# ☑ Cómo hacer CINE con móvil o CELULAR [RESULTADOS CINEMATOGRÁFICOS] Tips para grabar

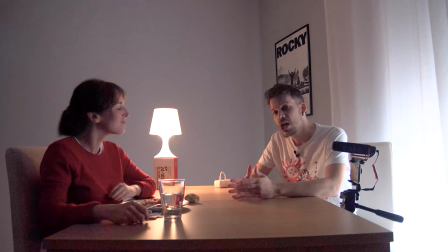0s
Muy buenas amigos y amigas de la Cinefilia con Tom Tucker Style Os voy a enseñar en este vídeo Cómo hacer una pequeña escena
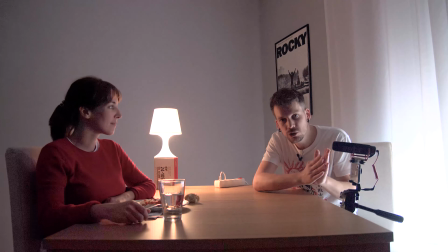8s
Cinematográfica con tu propio móvil Suscríbete Vamos a hacer una pequeña escena con el teléfono móvil Simplemente con lo que tengamos en casa Vamos a intentar hacer una escena que podría formar parte de un cortometraje Porque si tú quieres hacer cortometrajes, videoclips y lo que quieras y no tienes presupuesto pero tienes un teléfono móvil puedes conseguir un estilo cinematográfico en este caso yo voy a hacer
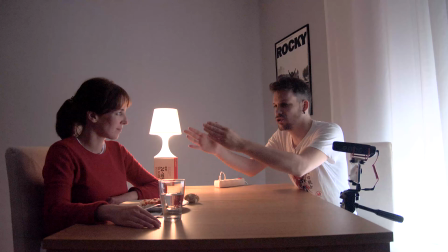37s
una pequeña escena en la que una persona está comiendo tranquilamente en este caso no era no era yo y en un momento dado se va a encontrar una
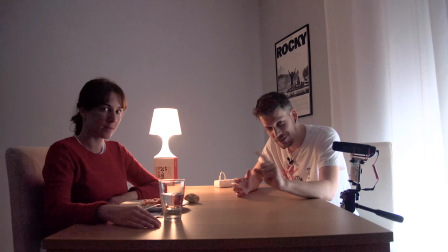44s
nota dentro de la boca y ahí va a haber un mensaje no te lo pierdas hasta el final del vídeo porque lo pondré montado utilizando solamente
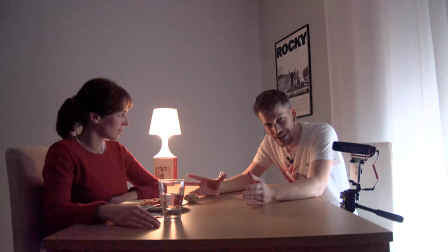53s
el móvil bien lo primero que hemos hecho es tener claro la escena que queríamos montar y lo que he hecho con el teléfono móvil si te lo
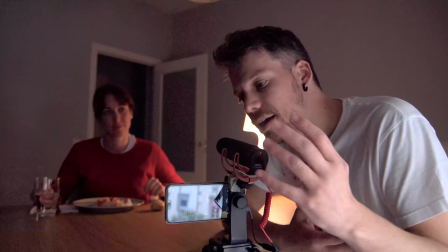61s
permite el que pueda utilizar es poner todos los parámetros en
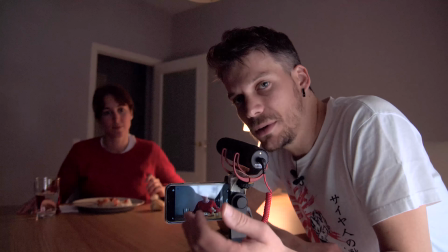66s
manuales entonces lo que he intentado es optimizar poner el iso para intentar
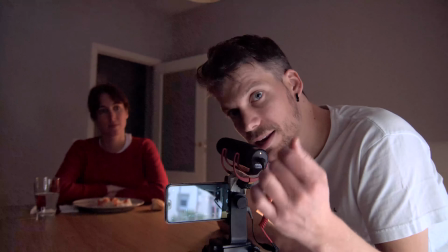72s
conseguir la máxima calidad posible que no aparece el grano ese de la imagen he intentado
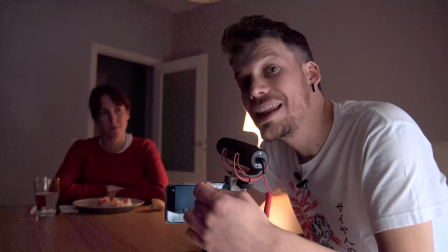77s
también controlar la temperatura de color le he quitado el foco automático que no esté
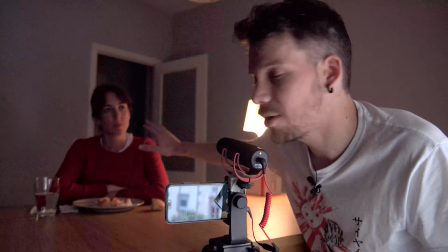83s
por ejemplo podría estar cogiendo el foco a lo mejor en el vaso cambiarse luego a la cara también le pasa a muchos youtubers que hace así el foco pipi tú que
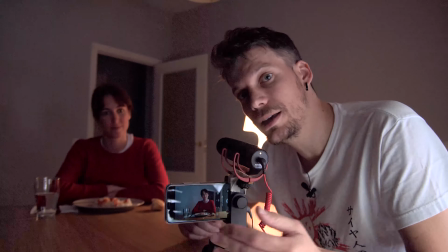91s
eres apasionado de esto sabrás que si pone los parámetros manuales y con los conocimientos que seguro que ya tienes podrás conseguir optimizar
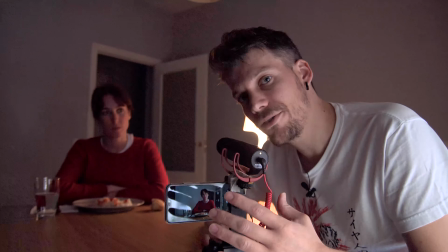99s
también de forma técnica en el teléfono el plano si tenemos la posibilidad de mejorar el sonido con un micro de este estilo que éste por ejemplo el rode pero lo más baratos que éste y con un adaptador para el móvil vale podemos conseguir que el sonido esté mejor cuidado si hubiésemos contado con
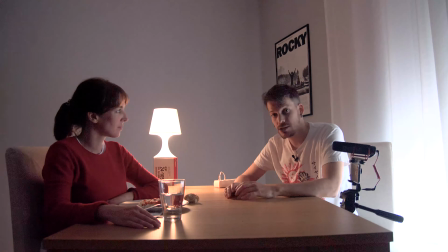118s
algún amigo que no hubiese hecho el de pertinista el sonido debería estar más cerca para captar mejor el sonido y evitar este espacio que hay de ambiente que a lo mejor no es lo más apropiado bueno
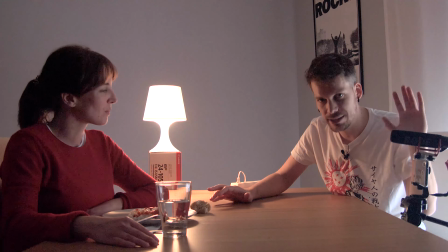131s
ya hemos comprobado que el sonido entra correctamente y ahora nos vamos a centrar en el plano
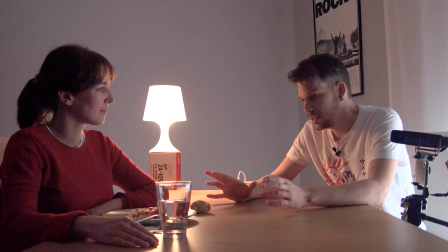136s
en este plano que hemos cogido y lo hemos iluminado con una
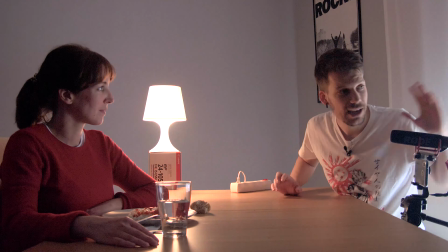140s
sola lámpara y un poco de luz de relleno la que viene de la calle hemos conseguido
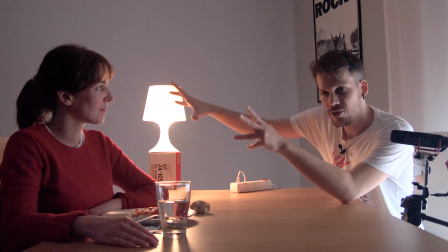145s
un poco oscureciendo el fondo que la escena sea un poco dramática
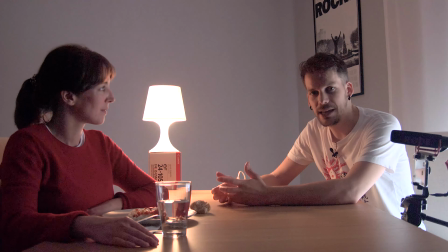150s
porque no nos vale de nada llegar a la habitación poner el móvil y
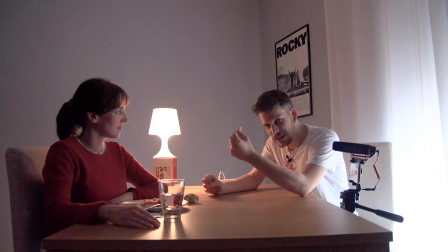155s
alas como yo quiero una iluminación un poco un poco darle ese toque de misterio cogido la lámpara de mi habitación con esta
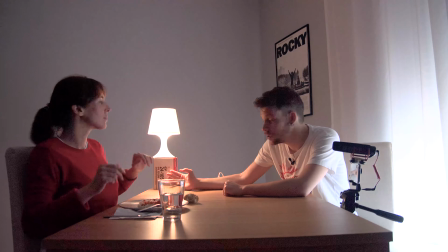162s
caja de cartón de una de las ópticas que tengo y la he levantado un poco para que esté a la altura un poco de la cara.
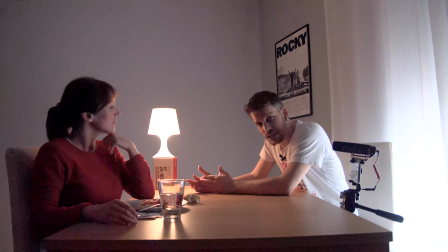171s
Lo que os quiero contar con esto es que no tenéis que hacer las cosas así,
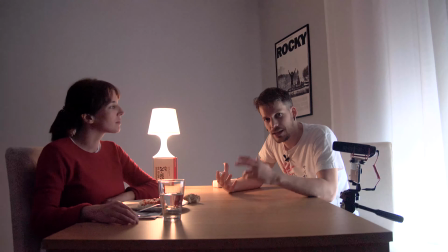176s
pero lo que sí quiero intentar es inspiraros, es decir, no hay límites, simplemente hay ideas. Vamos a comenzar con esta grabación dándole unas directrices a Nora. Yo se lo he comunicado ya, yo ya le he dicho lo que quiero,
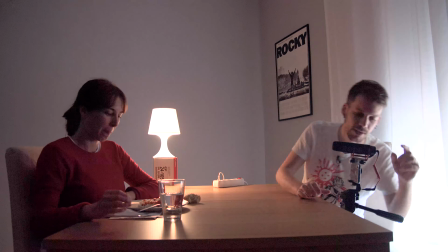187s
pero lo voy a ir contando durante el proceso vamos a grabar ya con el móvil vale estamos
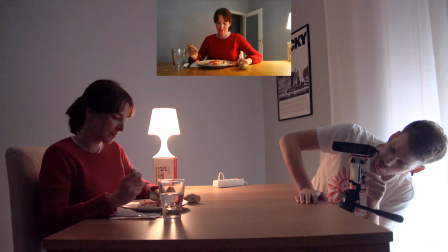194s
grabando con el móvil está el foco correcto Nora
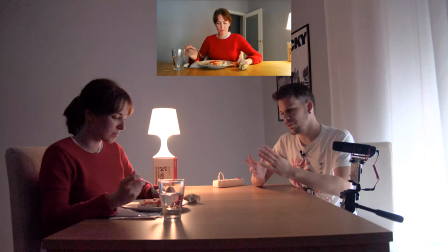199s
estás prevenida acción vale
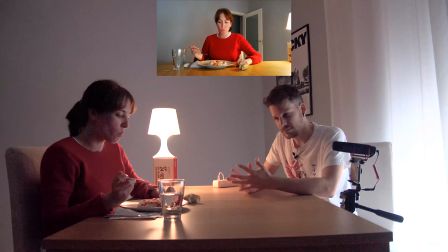206s
está comiendo Nora de forma natural necesito llevarme en este plano este digamos que es el plano master de toda la escena yo quiero que cuando Nora llegue al punto en el que se da cuenta
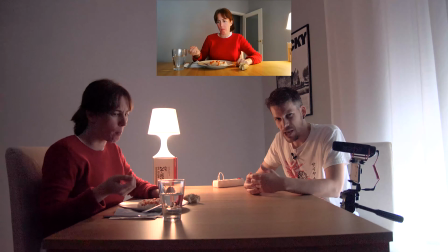224s
de que le molesta algo comiendo se lleve la mano a la boca e intente sacarlo de ahí ahí
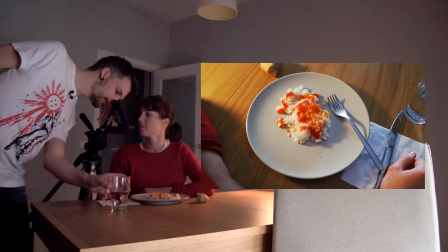230s
se está encontrando algo hemos grabado un plano detalle para de alguna manera hacerle entender al espectador que ahí no había nada para que cuando encuentre ese mensaje también le sorprenda más pero coño, si ahí había más que arroz con tomate Para ese momento en el que descubre
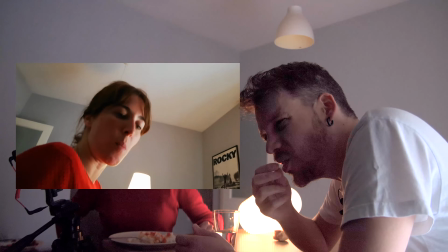250s
Nora que algo está dentro de su boca, he intentado aberrar, plano aberrado, plano sesgado, que es torcer la cámara, y con ello lo que podemos conseguir es una sensación más agobiante, se suele usar para eso, para perturbar, para incomodar de alguna manera al espectador.
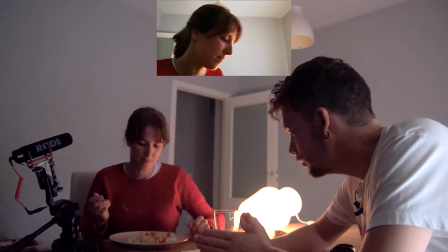272s
Prevenida, grabando y acción.
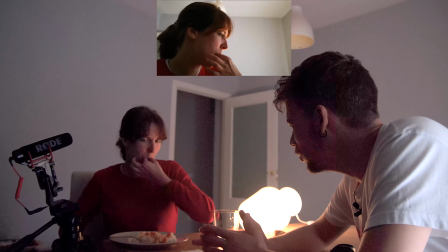280s
Empieza a hurgarte, te cuesta, te cuesta sacarlo y hurga y meterle ahí, ¿vale?
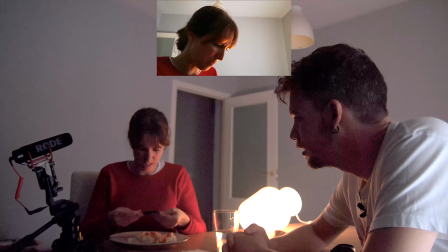290s ¿Viendo cine? ¿Cinefiria con tonta que eres Tai?
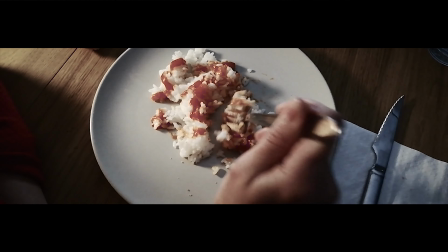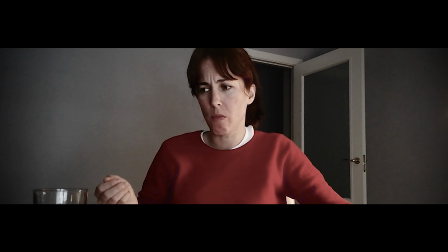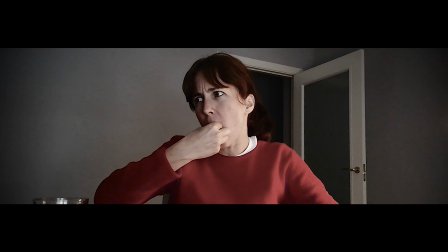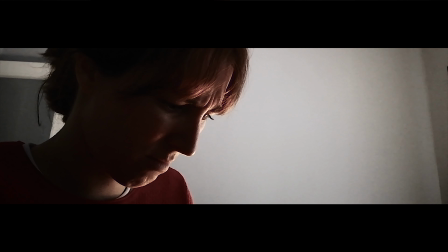¿Cinefiria con tonta que eres Tai?
Y estos son algunos consejos que te doy para grabar con tu teléfono móvil sin presupuesto. Espero que por lo menos a la hora de grabar tus videoclips, tus vídeos para YouTube, tus cortometrajes, te ayuden a tener ideas y a usar el ingenio y a utilizar lo que tenemos muchas veces en casa.
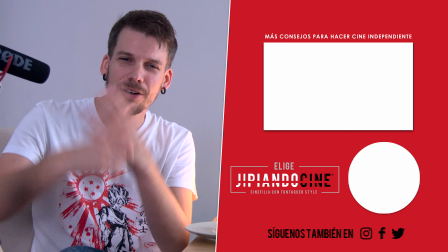342s
No necesitamos grandes presupuestos. Si te ha gustado darle a like, la campanita, comparte, todo ese tipo de cosas con las que nos ayudáis aquí en Gipeando Cine.
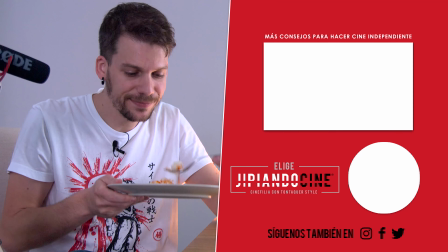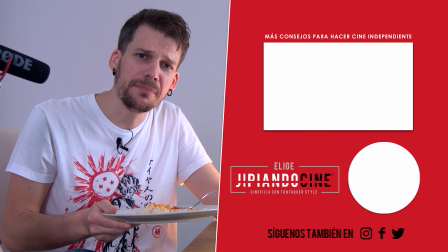357s
Pues no está tan mal frío.